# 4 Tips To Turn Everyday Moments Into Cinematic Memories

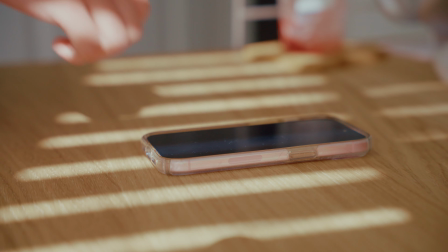Have you ever looked back at old photos or videos and felt like they just didn't capture the magic of what you actually experienced?
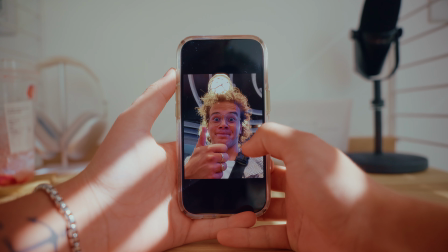Maybe it's a birthday party, a sunset walk, or just a quiet moment with your coffee. But when you watch back, something is missing.
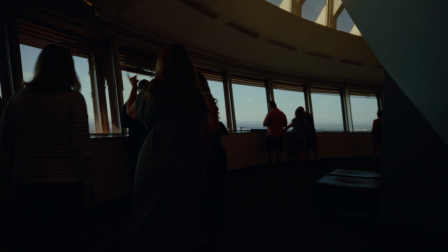Today, I'm sharing 4 tips that will help turn those everyday moments into cinematic memories that help you feel like you're reliving the real thing. And the best part is you don't need expensive gear, just your phone and these techniques. And be sure to stick around to the end for a bonus tip and a sneak peek at what it looks like when you combine all of these tips into one video. Let's dive in. First up is composition. This is how you frame your shot, and it makes all the difference between a snapshot and something that truly looks intentional.
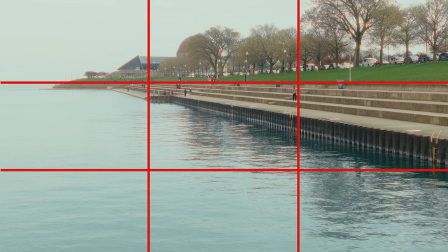One of the easiest rules to follow is the rule of thirds. Imagine your screen divided into a grid, 3 sections across and 3 sections down.
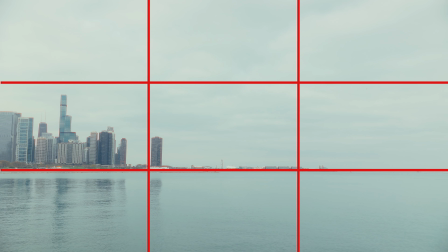Instead of putting your subject dead center in the frame, try placing them along the lines or at the intersections.
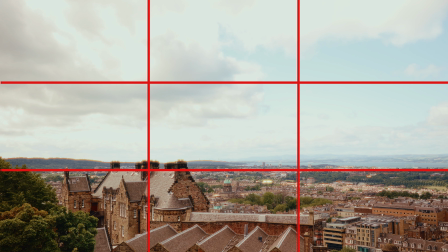This creates a more dynamic and interesting image that draws in the eye naturally.
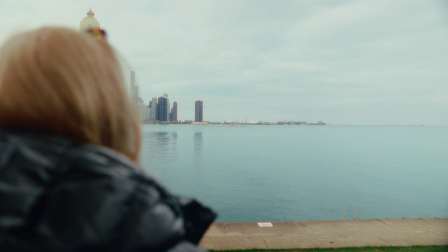Also, think about your foreground and your background. Adding something in the foreground in front of your subject, like a branch, a shoulder,
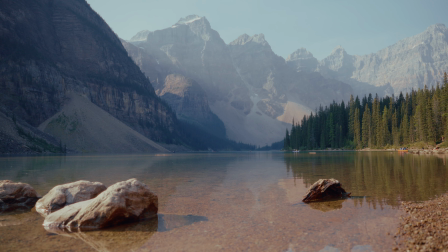or even a door frame, creates an immersive effect that draws the viewer in. You're not just recording a moment, you're inviting people into it. And don't be afraid of negative space.
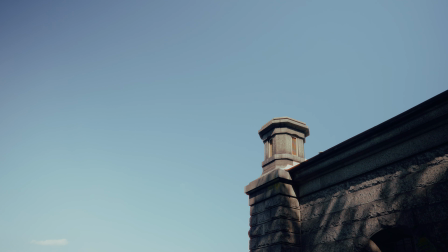Leaving space around your subject leaves room for mood and emotion and allows people to naturally see what the subject should be. It gives your viewer room to breathe and feel the moment with you. Now here's where most people miss out. They record everything from the same distance and the same angle. But if you want your footage to feel cinematic, you need variety.
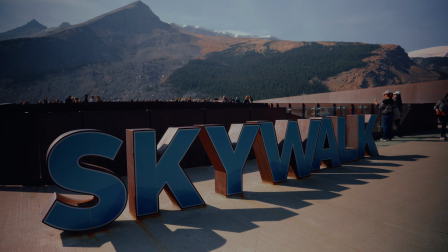Think of it like telling a story. You need wide shots to establish your scene.
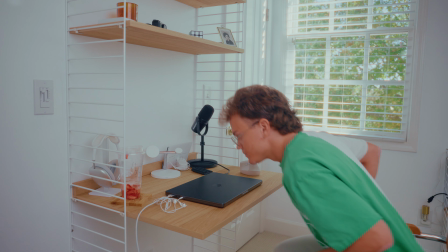Maybe it's your office as you're walking into frame. This gives context as to where you are.
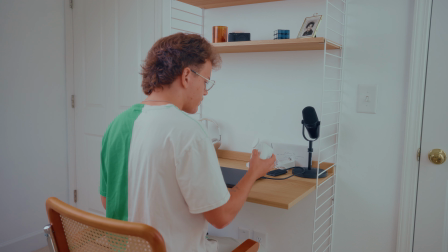Then move in for the medium shots. These are slightly closer, and they could be things like opening up your laptop or sitting down your phone on the desk.
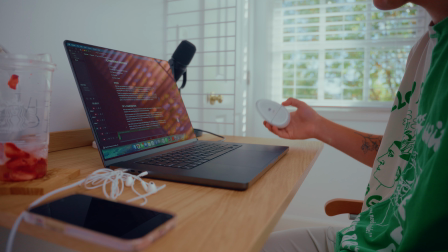This is where the story really starts to focus. And finally, get your close-ups.
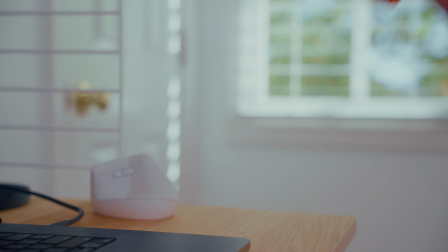Things like your eyes lighting up, hands holding a cup of coffee, or your fingers on the keyboard.
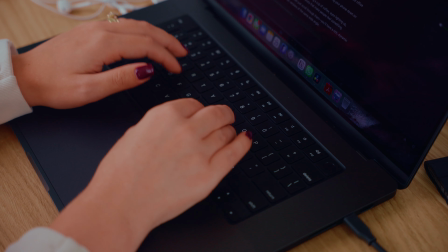These are often the shots that make people feel something. When you edit these together later, or even just look through them,
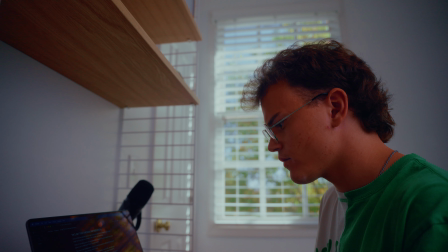you'll have a rich and dynamic collection of memories as opposed to 10 versions of the same wide angle. This next one is a game changer. When you're in a moment, you're experiencing it with all 5 of your senses, but video only captures 2 of those, sight and sound.
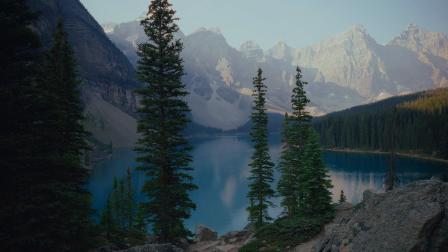So you have to be intentional about bringing the other senses to life. But what does that actually look like?
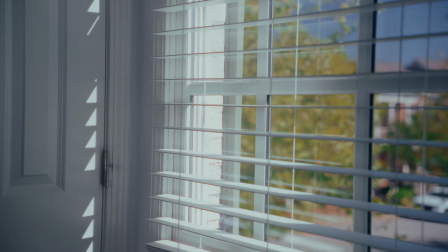Try filming the textures, light through a window, ice melting in your drink, or even the grain of wood on your desk. Film the sounds. Don't just let them happen in the background.
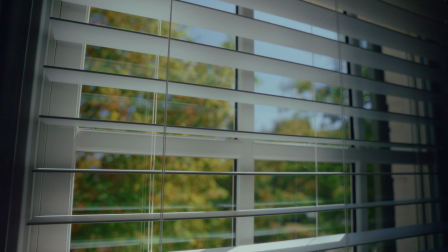Point your camera at the keyboard while you type, the rustling of the leaves outside, or the passing of cars. Try thinking about the things you'd want to remember, like the warmth of the sun coming in, or even the first sip of your drink. Because while you can't capture smell or taste specifically, you can capture the things that are connected to them. When you capture these sensory details, your videos become memory triggers. Years later, when you look back at the video, you won't just see it again, but you'll feel it again.
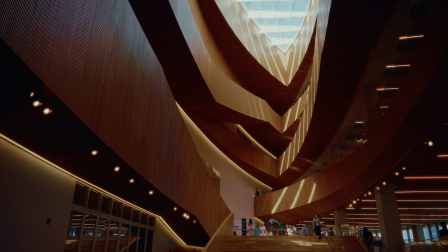Now look, none of this happens overnight.
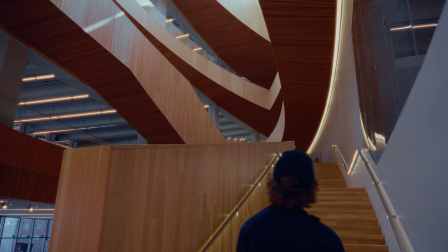The more you practice, the more natural it becomes to see a moment and know how you should capture it to feel it again later.
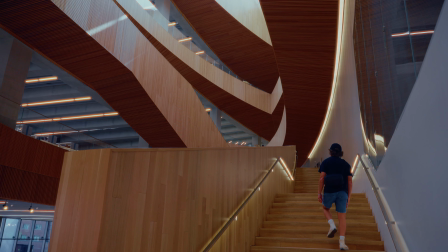Start small. Next time you're making breakfast, try filming it like a movie scene. Get that wide shot of the kitchen, the medium shot of you cracking eggs, and the tight shot of butter melting on the pan.
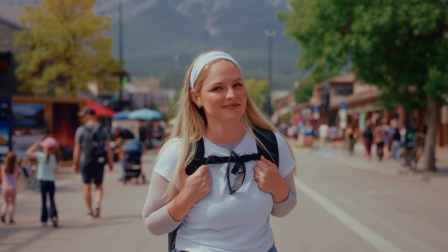It'll feel silly at first, but you'll start training your eye. The beauty of everyday moments is that they happen every day.
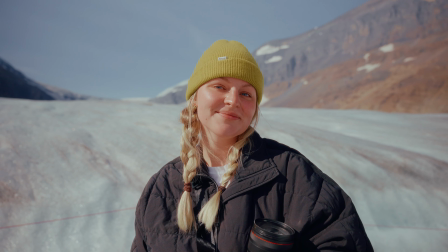You have endless opportunities to practice, and the more you do it, the faster you'll be able to grab your phone and really document a moment.